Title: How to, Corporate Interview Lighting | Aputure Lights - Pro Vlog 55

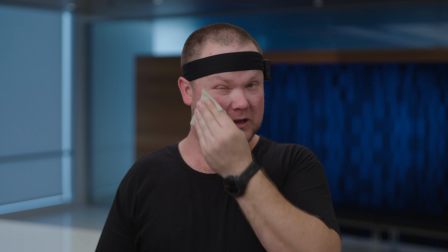You just hand them one of these or a few of them. You tell them to blot their nose, their cheeks, and then their forehead will get extra oily and gross.
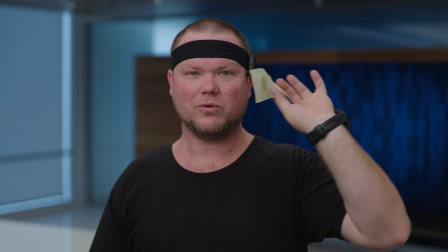And if it gets oily like this,
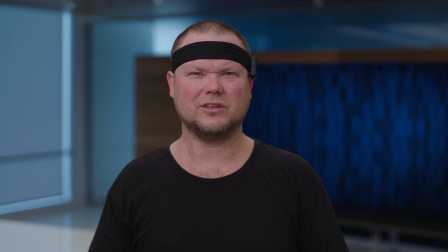then you know it's doing its job and it's removing that sheen so you don't get those specular highlights that you don't want in a soft interview setup.
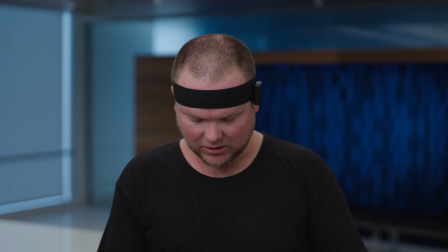So I'm going to drop these guys here. So let's start with nothing. I'm going to open the Sidus Link app.
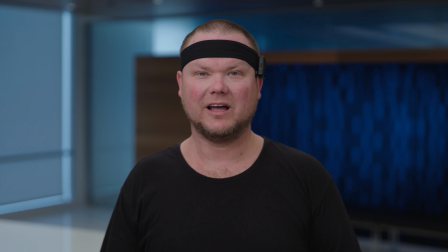I have the actual three lights that we're using connected here on the app.
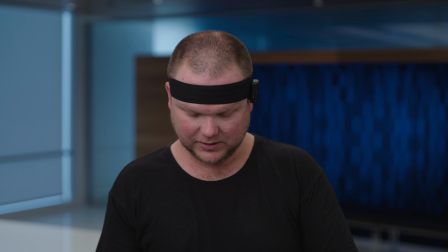So I'm going to start with the, let's just turn them all off.
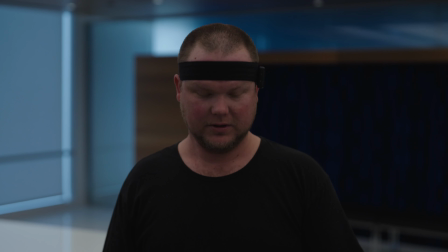Let's see what it looks like with all the lights off. This is what it looks like with all the lights off.
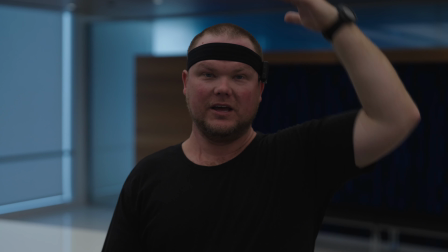There's not lights on there's just the overheads that are in this space you're not going to get the best look if you look at the false color
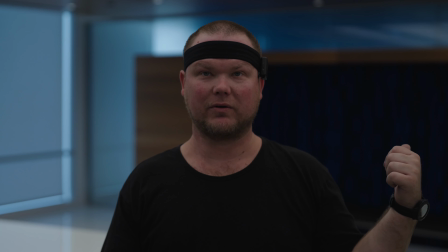it's not very pleasing so let's turn on the background light and see how much that pops so I'm going to turn that one on first and
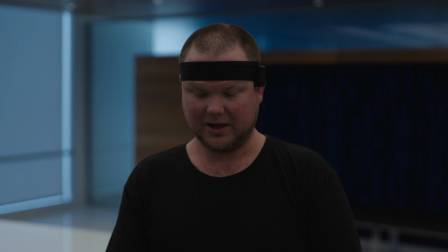show you how that plays and that's the backlight on and then off and then again on and then I'm going to go ahead and go to the hair light and show you how that one plays and turn that guy on and I'm gonna make sure yep there it is I'm letting it hit
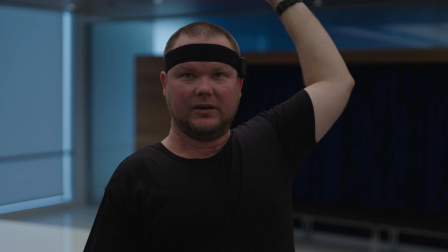my shoulders and I could adjust it a little bit more and bring it in and let it hit but that's on or
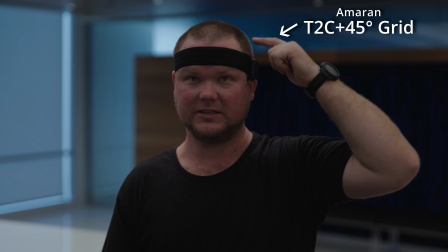off and then on just a little bit so I got to watch out for these guys here on me receding hairline and you don't want to get that on the subject
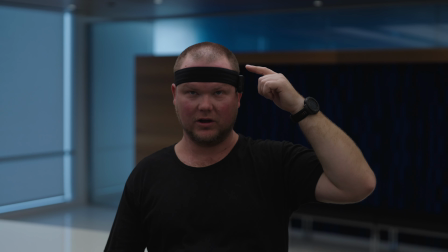if you see here that's not gonna look good when you have that happening constantly in an interview so I want to make sure that it's just a
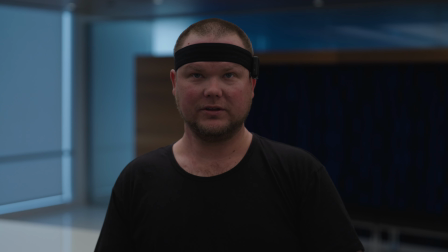touch on the shoulders and gives me a little bit of a pop and you can see actually hitting right here give me a little bit of
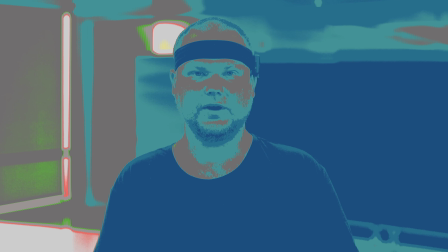a hair light and you can see it in the false color when it goes on and off so that's off and
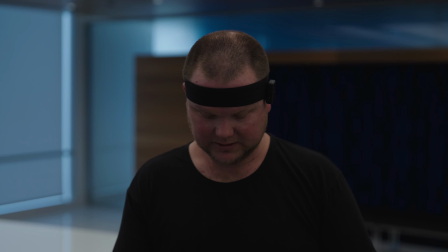then that is on so we know what that does now let's look at the key light and see what it's doing
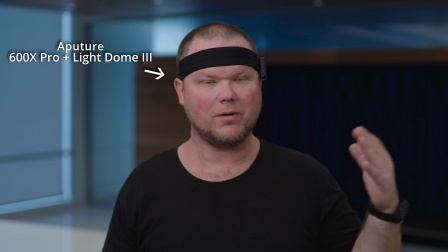and there's the key light we're going for a flat look it's corporate we don't want moody we have the bounce here now let me show you something
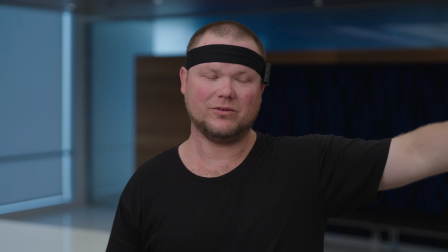really cool so you see the key light on we have the ultra or not ultra bounce it's actually a foam core but we'll call it ultra
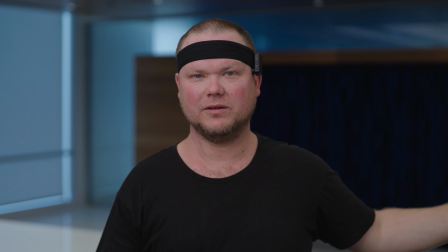bounce or bounce look what it does when i remove it from the you know actual scene and see what it's
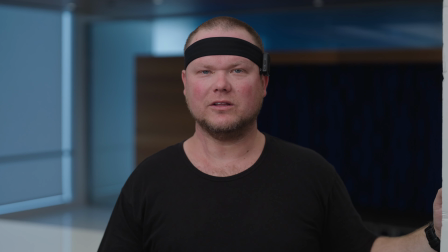doing over here so pay attention and look at the false colors change there
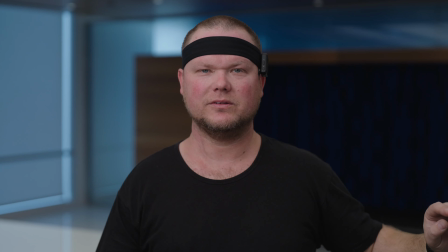and then i'm going to move it back and you can see what it's doing it's gonna come back in there you go so you
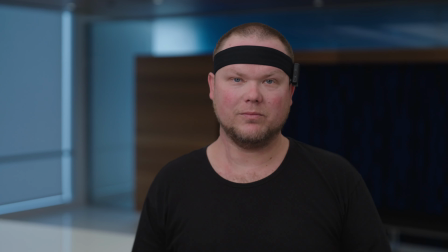can see that it's actually changing things up now normally when you're doing interviews a lot of times they're not straight to camera so also consider how the light is
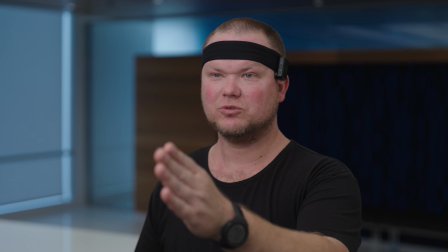hitting you when you're not going straight to camera so they'd be looking this way a lot of times so you can see how it's going to play
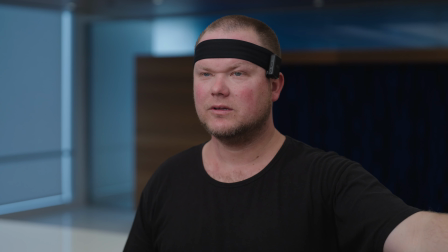and then we're going to pull that guy out and then we're going to pull that guy in
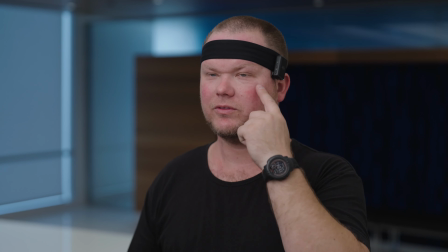to play. So now I'm looking at the light this way and you can see how light's hitting me different and reacting differently from me looking straight on.
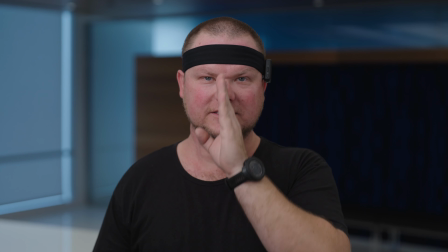It's really hard because a lot of times you'll get real sidesy from doing it straight on.
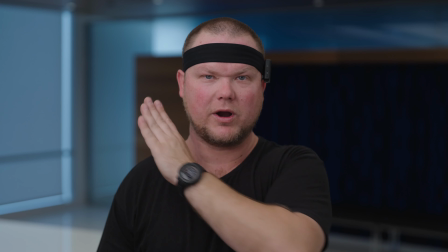You'll get a 50-50. You'll get one side that's bright and one side that's dark and it's straight down the middle.
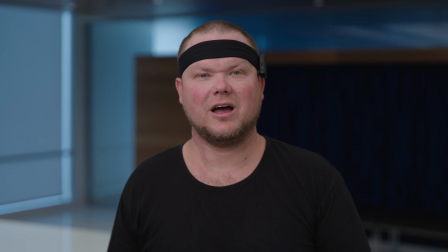And that doesn't look good all the time and that is a look and it's your choice.
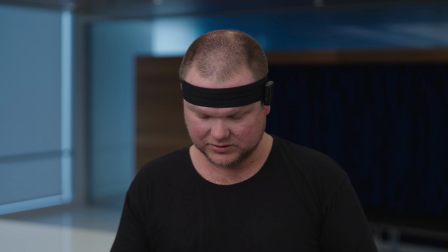But that just shows you what the light is doing so let's go ahead and introduce the tube light and let's look at the
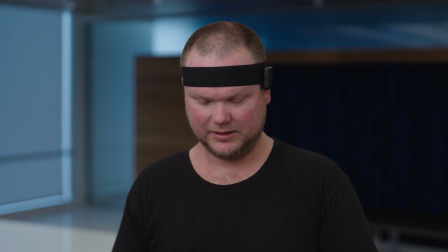false color now and see if that tube light is actually playing hello good good
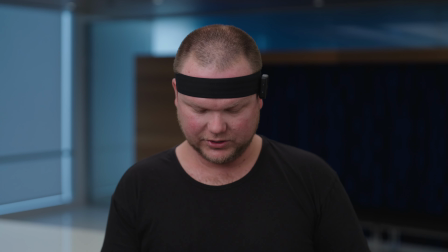we are looking good so we've got everything set up so
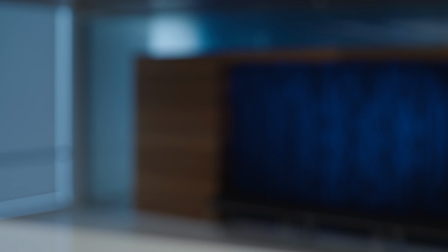I'm gonna turn it around and I'm gonna show you how it looks let's start with nothing I'm gonna to open the Sidus Link app.
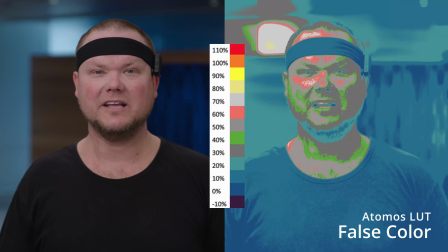I have the actual three lights that we're using connected here on the app.
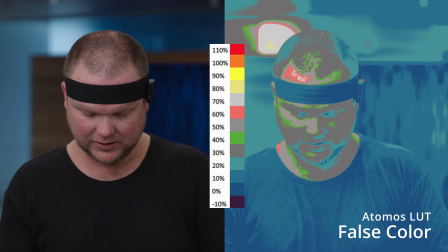So I'm going to start with the, let's just turn them all off.
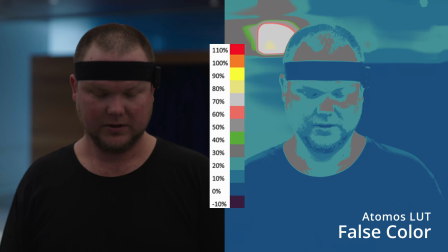Let's see what it looks like with all the lights off. This is what it looks like with all the lights off.